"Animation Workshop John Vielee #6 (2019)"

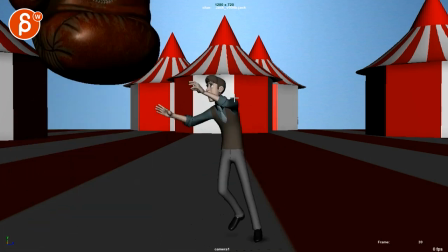[11:15]
then watch out spacing wise this one's a bit harsh here you go from here to here here
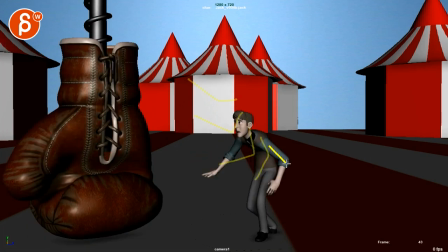[11:23]
to this to that to here right and then you stop here that's my main thing so I'm not super accurate on my drawings here but bam you can see that arm such a swing and then
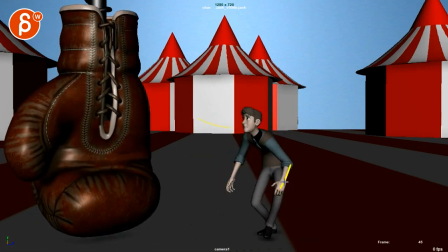[11:34]
suddenly here we stop where and actually you stop but you go in with your elbow
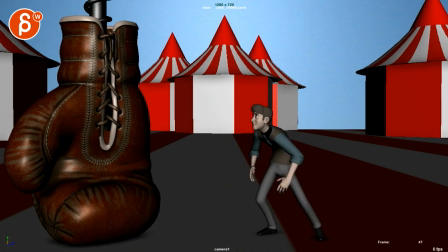[11:39]
and then you come back out giving this a bit of a pop to
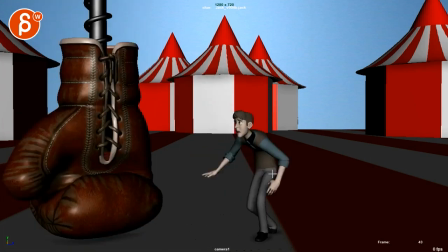[11:44]
me if you do such a swing if that arm would be
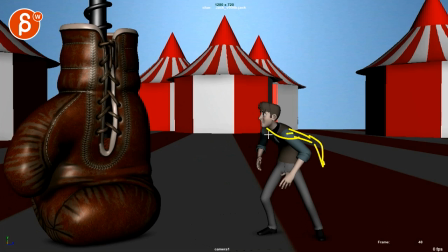[11:48]
back here and the chest turn over to you know that arm is gonna swing over there and pull that chest over i would finish that swing
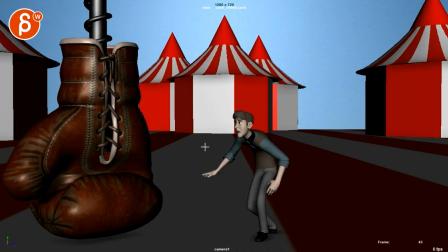[11:57]
and the other one is not as harsh because you're hanging
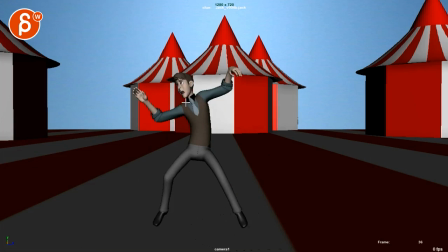[12:02]
on this for so long but since i would fix this a little bit even through here we're hanging in this area for quite some time so it feels like
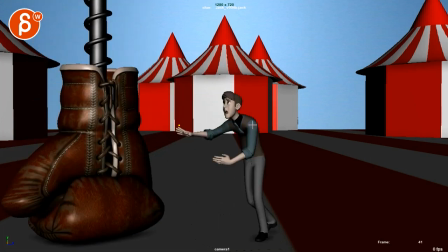[12:12]
you want to do bigger swings or you know even here i mean i think it would be okay to even back here
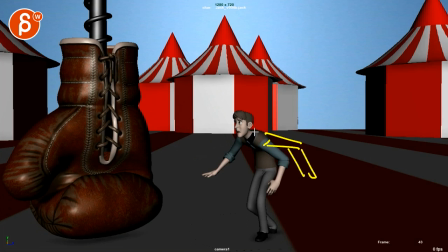[12:19]
the chest would be turned over maybe a bit higher you know one arm can be back here but even the other arm i don't know maybe probably too much but imagine the arm is back here and he's just fully going back whoa like the whole body feels like it's
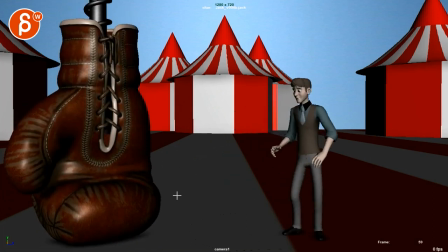[12:31]
going this way trying to stay away from this and then you can swing back up here into this
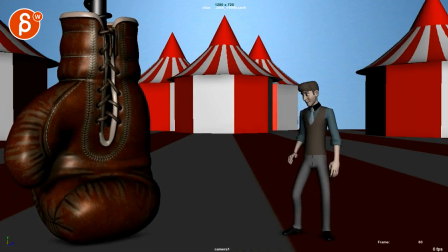[12:39]
just as a thought i mean i'm saying all this but you might put that in there and then it might feel too extreme but i think what might be helpful is that with all the swinging they would swing back through here and give him just a bit more life because once you're here
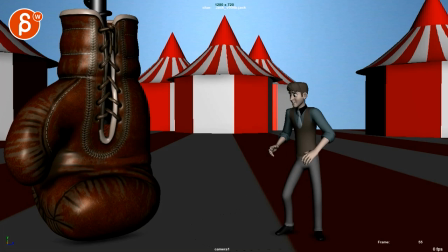[12:55]
it's almost like he gets and he wants to get back into a more relaxed pose where i feel like well he would be just
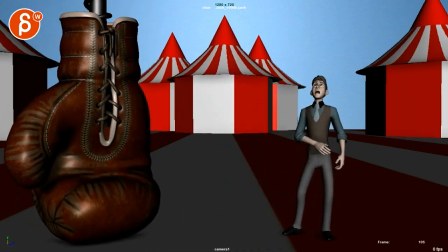[13:03]
slightly a bit more whoa whoa whoa whoa what was that what was that oh wow you have a bit more active panic it feels like he's a bit too hmm what was this here just a bit too relaxed a bit too soon and this is just tiny tiny
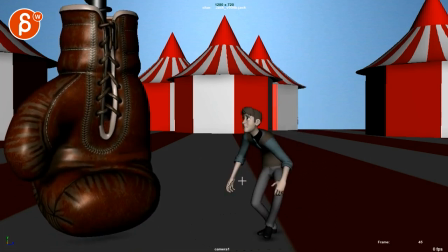[13:20]
stuff i think by by giving his arms a bit more to do speaking of arms the arm kind of pops pops to the right and then kind
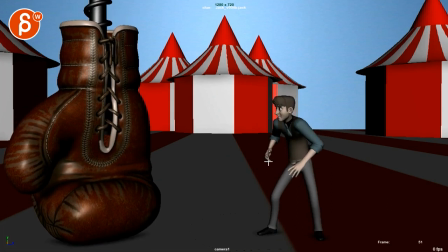[13:28]
of the spacing is very small and it comes back up and then here it drags a bit too much that's your IK arm probably I'm assuming it's IK it
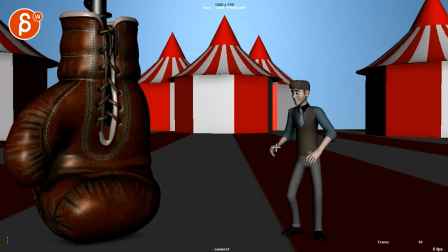[13:35]
just feels very IK especially through here where it's just kind of resting not much going on while the rest is moving a lot this just feels like it's hanging in place because of an IK arm as I'm framing through this gets a bit better here which
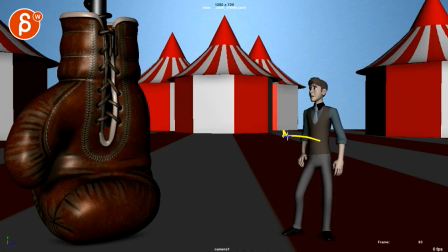[13:52]
I feel like there's a bit too much of your arm pull vector coming out, giving this movement, oh no, elbow a bit too much attention there.
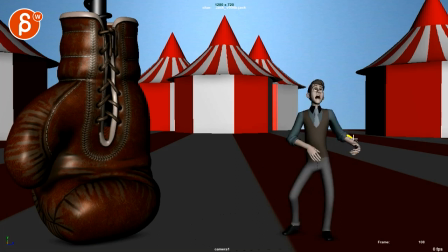[14:06]
And then spacing wise again here, arm goes here, here, here, here, and once you're here, BAM! It changes direction right away, so I will overshoot that and clean your arc a bit.
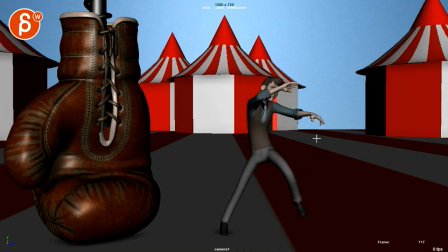[14:21]
the tricky thing is you're having a lot of very deliberate drags on your hands like making this trying to make this smooth visually but then your pops in your arms kind of break that but then you also have that some
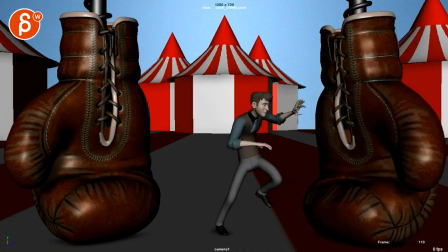[14:36]
pop in your wrist up and then pop the arm suddenly pops down
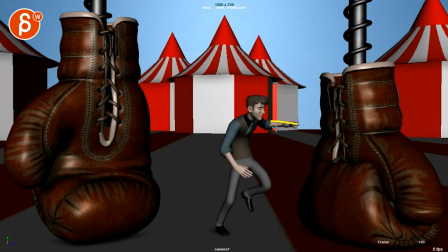[14:41]
into two big moves here that's a big big step there in his arm but then from here to here it feels like it eases into it a bit too far too quickly because you're the guy to imagine that so much
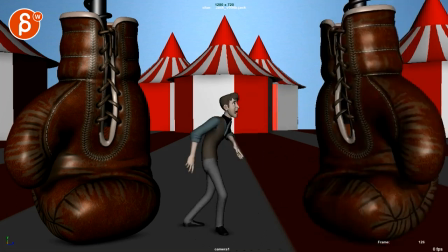[14:54]
momentum cannot suddenly go away that's why when you watch this in real
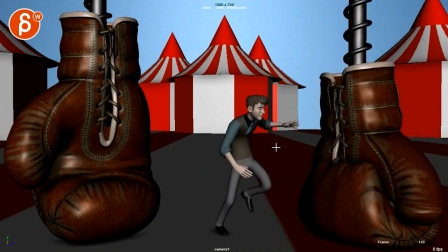[14:59]
time that arm there pops pops down really fast through here and then stops too quickly and goes up this way versus
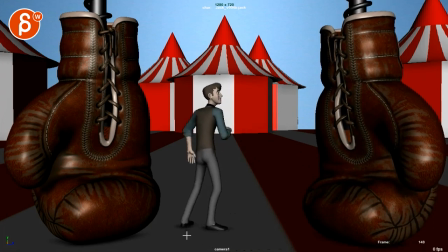[15:06]
a bit slower with a bit of an arc like that of course the danger is always to make this all a bit too arky and smooth but